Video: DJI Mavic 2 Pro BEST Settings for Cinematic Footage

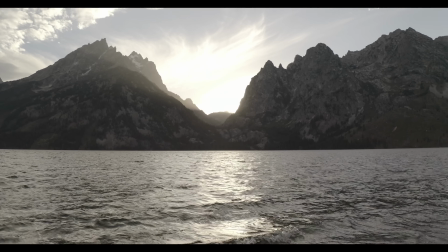4:15 I got an update email from DJI and from what I understand they won't be able to fix the problem with
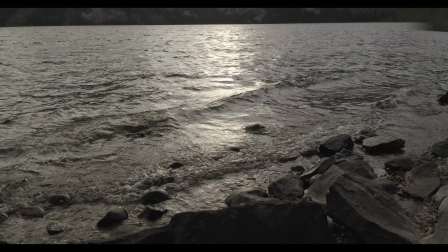4:21 firmware so I made a correction for it in Premiere and Final Cut that you can download for free.
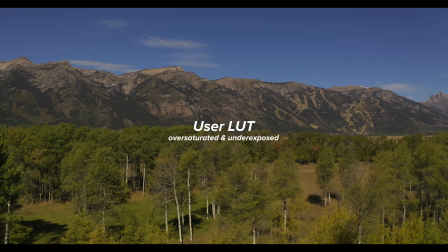4:28 So while there are a lot of free D-Log M LUTs out there I haven't been happy with any of them. Some the tones and hues are a bit off.
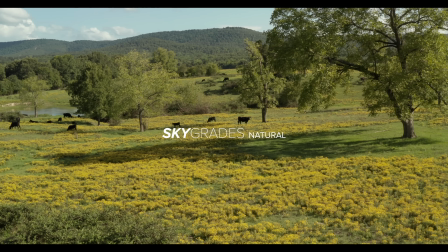4:38 So I helped to develop something called Sky Grades Natural LUTs for D-Log M. These were created using a
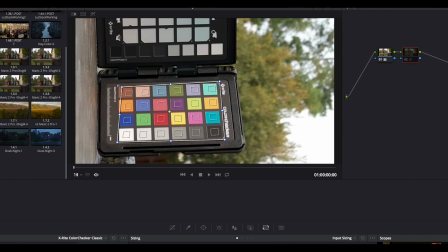4:44 reference of calibrated colors to match the best settings to natural colors and contrast.
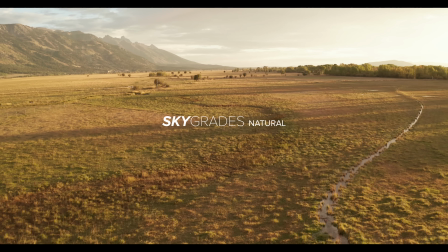4:49 You get three different presets, one for prioritizing your highlights, one that's neutral, and one for bringing down the shadows. I'm really happy with how it pops on the new 10-bit color profile. There's a link in the description to download and start grading with it. If you didn't nail your exposure while you're shooting you can make an adjustment. You should just place your adjustment before the look.
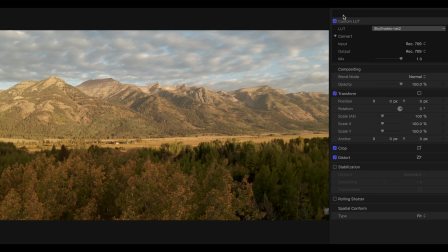5:11 This is one of the advantages of shooting a log.
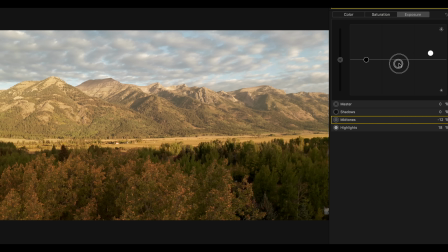5:13 You can raise and lower the exposure before any contrast is applied and it gives you more natural correction because you're not pushing that curve up and down. So color grading with 10-bit gives you the ability to push the image like you haven't been able to before.
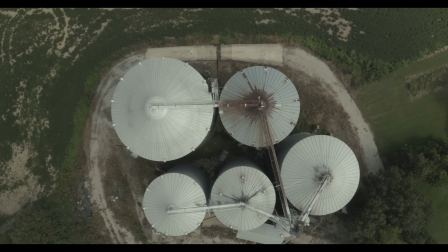5:28 You can stretch it out and you can dig into the shadows, you can key colors more accurately, and your LUTs look better. Something else you can do while grading is use secondary grades to add focus to your subject.
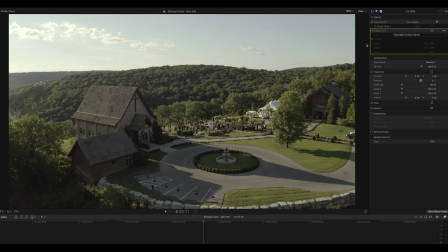5:39 So here's a shot where I want to draw more attention to the church.
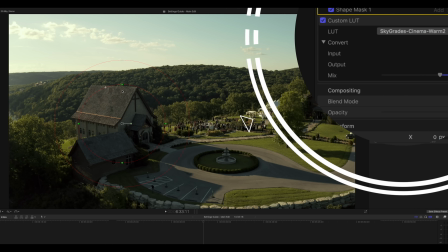5:42 I'll apply one of the SkyGrade Cinema LUTs, and then I'll draw a mask around the church and raise the highlights and mid-tones, and it looks great.
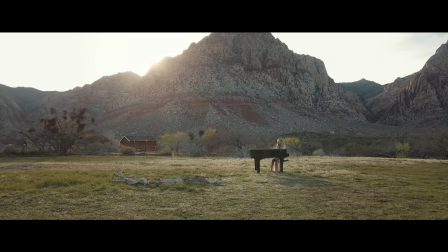5:54 Cinematic control over the camera movement is important. Once you get the feel of it, you'll be able to precisely tilt and pivot around your subject. I I like a gimbal pitch speed of 9 and a smoothness of about 21. And one of my favorite shots with the Mavic Pro was when I did a vertical pivot.
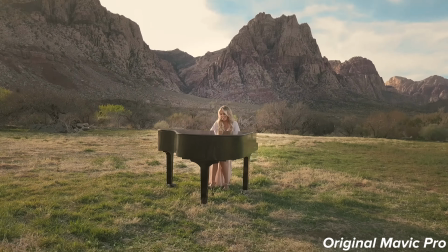6:09 It felt like something you would see on a large crane. Because I've been so used to my settings, my movement, I was able to land the shot after a big move, and it looked really great.
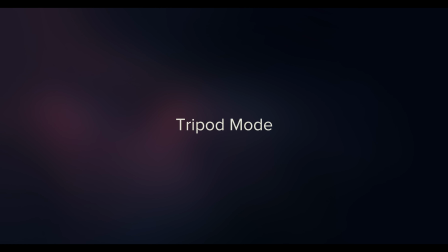6:18 So practice with this. One of my favorite features on the Mavic 2 Pro is tripod mode.
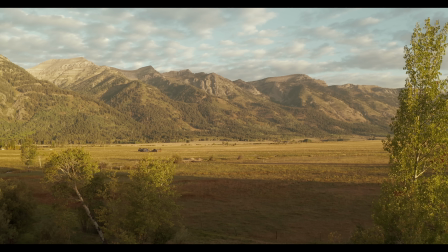6:23 Tripod mode is perfect for when you are close to some foreground. You want to move through very slowly. You need to enable in-flight switching to tripod mode, you just go to the main controller settings and enable multiple flight modes. And now you can switch on the side of the remote to tripod mode whenever you need. So to review, D-Log M gives you more dynamic range, the style settings of 0 plus 1 for sharpening look good, negative 1 for contrast keeps the noise from creeping in, and 0 for saturation keeps any color shift from happening.
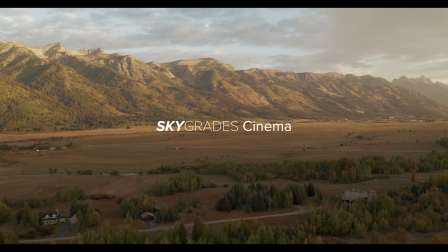6:55 Now just add your favorite natural or creative lit and you're good to go. I hope that helps you get your Mavic 2 dialed in and ready to go. I'll link to all the downloads below. Until next time, have fun flying.